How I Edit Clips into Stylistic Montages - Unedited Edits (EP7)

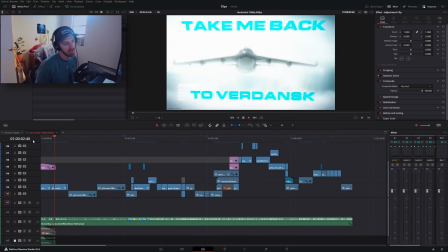23:28 And my thought when I was creating the video was to intertwine some really cool cinematics from
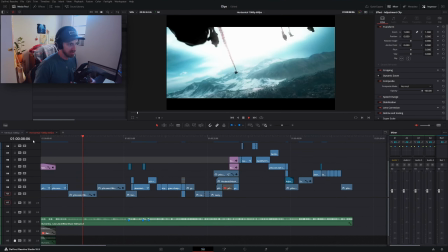23:34 Verdansk and then also interlace some gameplay from Zach because the video is, I mean,
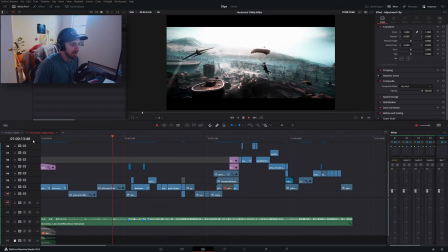23:40 it's his video after all. and the way i did that was i
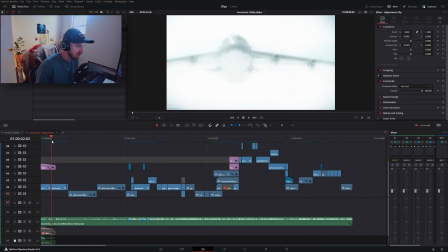23:46 used some of the opening cinematics and i chose to
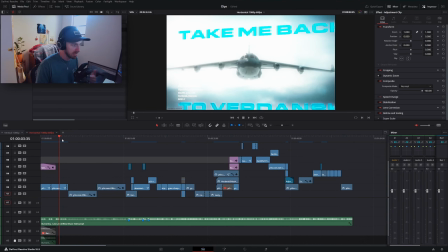23:53 use the plane animation because that's one of the more like recognizable animations from the game the plane coming through the cloud i tracked on this text to
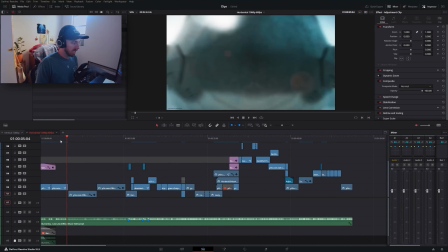24:02 it the tracking itself didn't come out that great but it was serviceable then we have this sequential sequence of the plane to dropping out of the
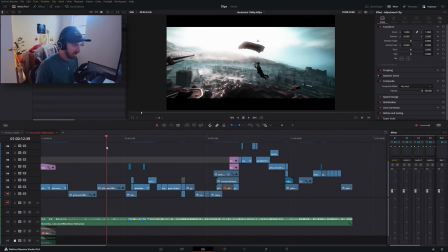24:10 plane and then gliding into the game and
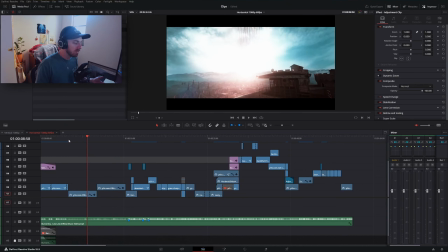24:15 so hopefully what it did is create this
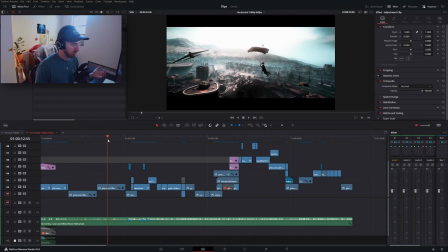24:21 open like a immersive sequence that brought you into verdansk right so we're re-gliding into verdansk
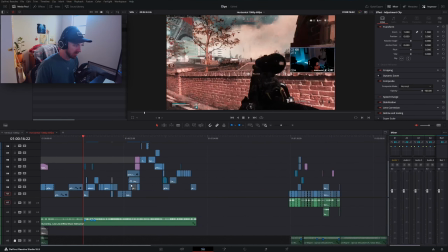24:29 and then you can see that my cuts begin to speed up compared to the opening section here so we have some three longer cuts and then we have it's a lot more choppy i feel like i don't know we might just play the music and get
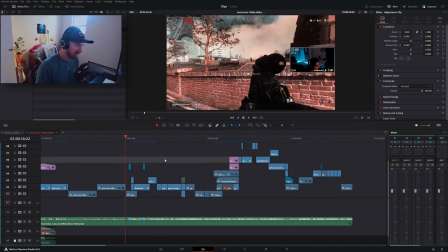24:47 this uh and have some good old copyright stuff on the video but then we go
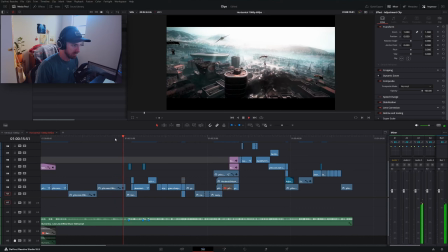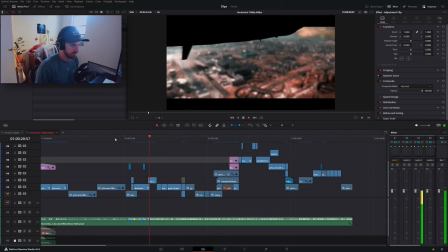this middle section um i had a couple clips from
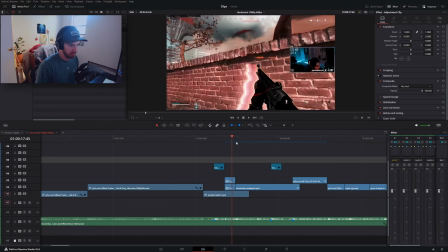25:07 z that i felt like were pretty entertaining sections and some cool
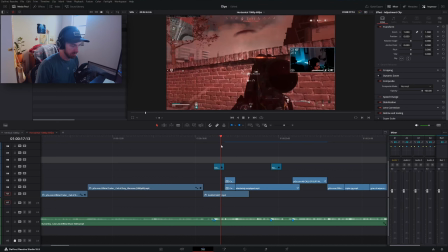25:12 transitions so we have the um after he hits the snipe shot we have we
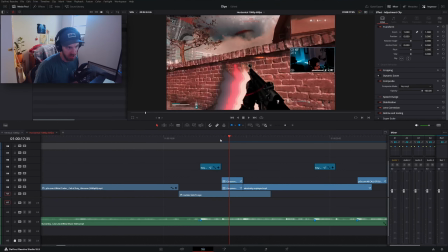25:18 have the mp5 sliding on screen again using the same technique that we used with the growl sprinting
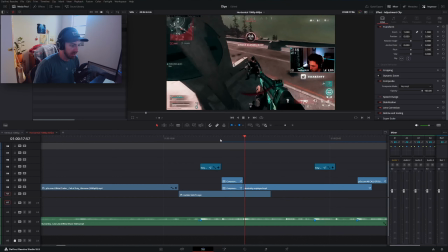25:23 animation and then we actually have the
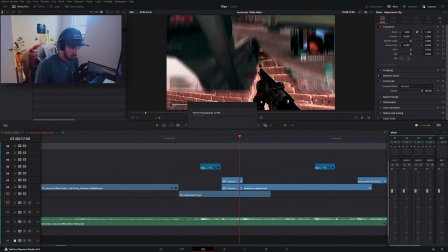25:29 next clip with the mp5 cut out drop onto the screen it's just kind of a fun way to transition to the next
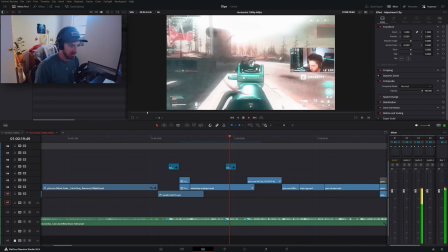25:36 scene go into this little two-piece right here cut back to some cinematics
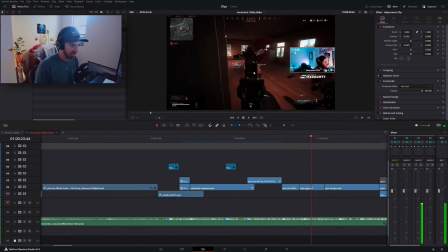25:46 we go from an rpg cinematic to him getting an rpg i think this was like a triple kill or quadruple kill
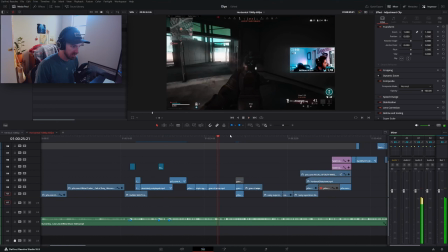25:52 pretty cool triple kill going to the grouse sequence we continue with some of the
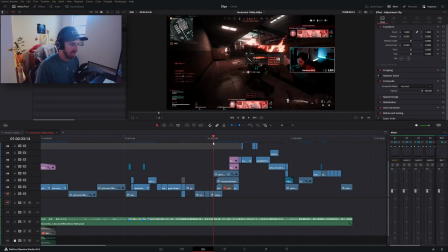25:59 gameplay highlights through the verse and then when it goes into one of the upbeat moments that's when we do
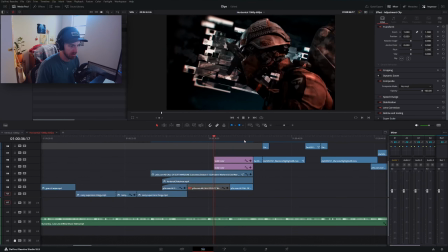26:04 this verdance run through transition and the way we transition it is
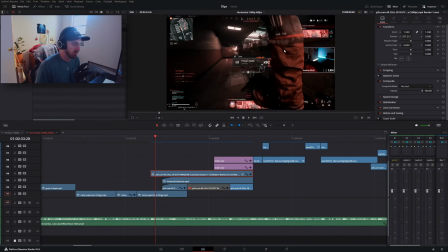26:11 we've masked out our person running across uh the screen which is something we already talked about but if you notice up here in our inspector panel i actually keyframe its position to walk on screen because if you didn't do that then the feet would just appear they would just like
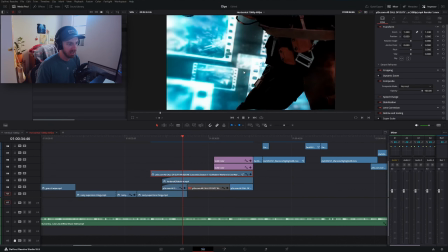26:31 pop on screen it's a little jarring so we have the character actually run into frame and there's no more key frame it stays in spot
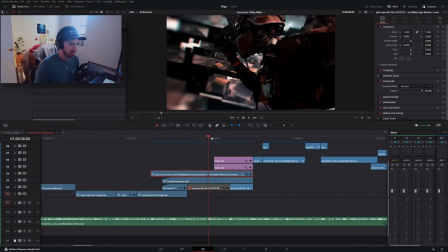26:38 while we go through this next sequence um
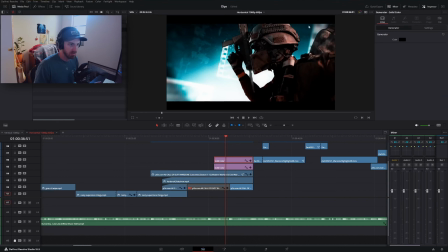26:43 we've got two solid color generators right here and they're just black and they all i'm doing here is i'm having i'm
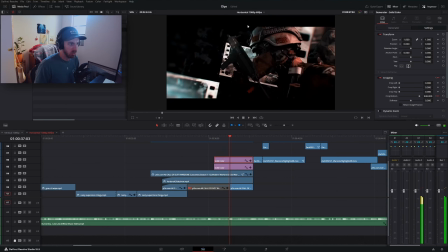26:50 key framing the cropping on them so we have this create this widescreen effect and all that's going to do is um force your eyes to focus here on the middle and i mean it makes it look a little more cinematic but i was hoping it just would help you focus we go back into
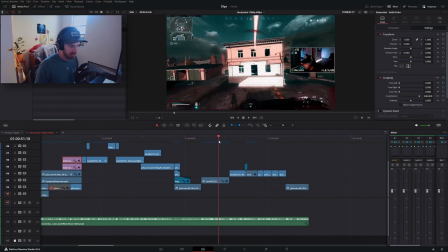27:05 some gameplay and then i don't know if there's really a whole lot less else to talk about on this clip besides um the
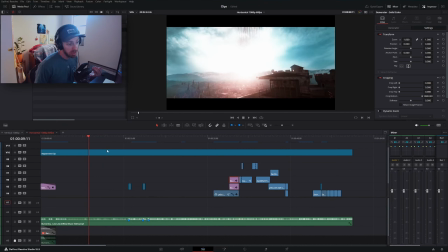27:12 actual look and the grade of the the clip so this is probably where da vinci excels the most when it comes to creating cinematic looks so if i take this off
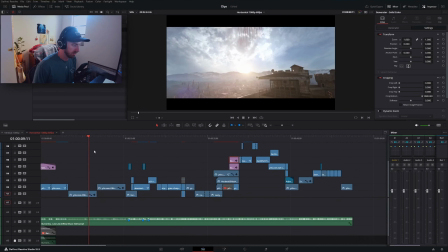27:22 and i disable our grade or yeah our grade our
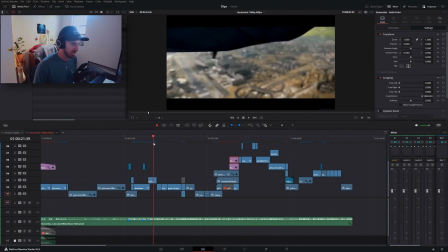27:27 color correction i don't know um you can see everything looks pretty flat
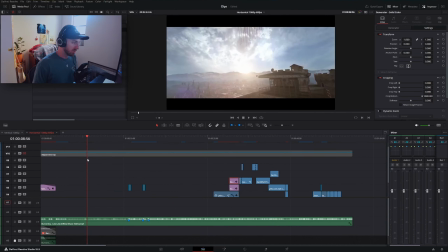27:32 and bare so um let's go ahead and recreate our our look for this shot because it is it's really easy to do so all i'm going to do is i'm going to go over to my effects
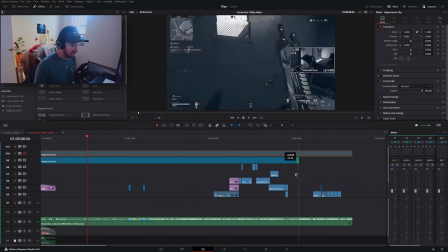27:45 drag in another adjustment clip and have it expand the length of our sequence right here
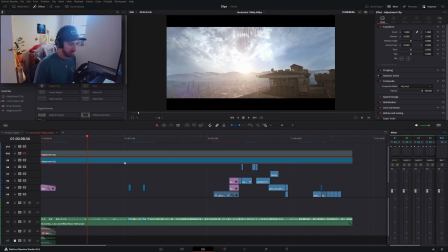27:52 and because this top layer is disabled our adjustment clip is all the way on the top i'm just going to go into color
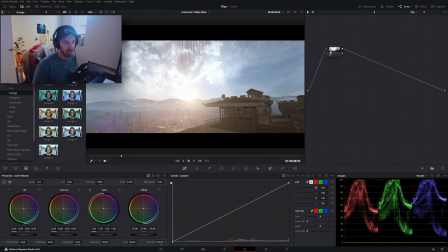27:58 page and if you've never used the color page it is definitely intimidating at first but once you know which sections are going to be like you friendly and the sections that you need to worry about it's really
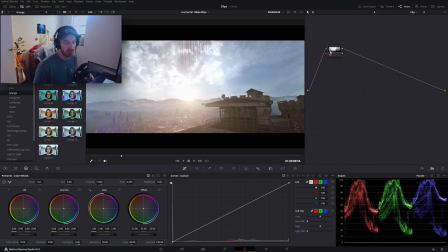28:12 easy to use it's extremely powerful and you can create some really cool looking things very very easy so the first thing that we're going to do is we're going to mess with our curve art and i i always call this the contrast curve i I don't know if that's the right word for this,
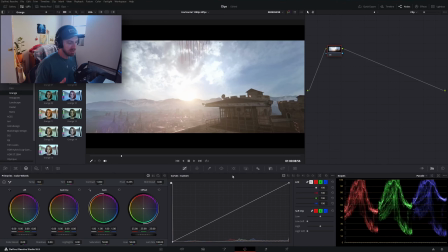28:27 but what we're going to do is we're going to balance things out so that it's not feeling so flat.
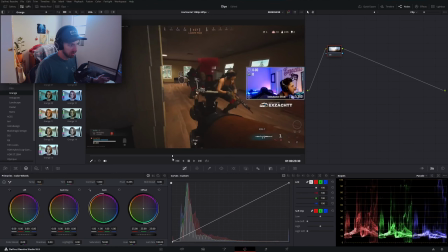28:36 With especially some of these older clips, you'll notice that they feel pretty washed out.
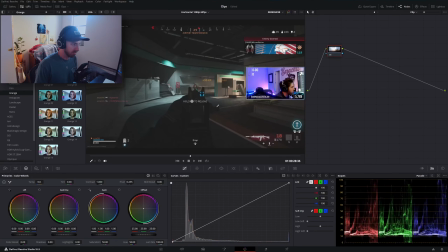28:42 I mean, they're pixelated, but this section in particular, you can see how gray everything is. Nothing's ever black or dark.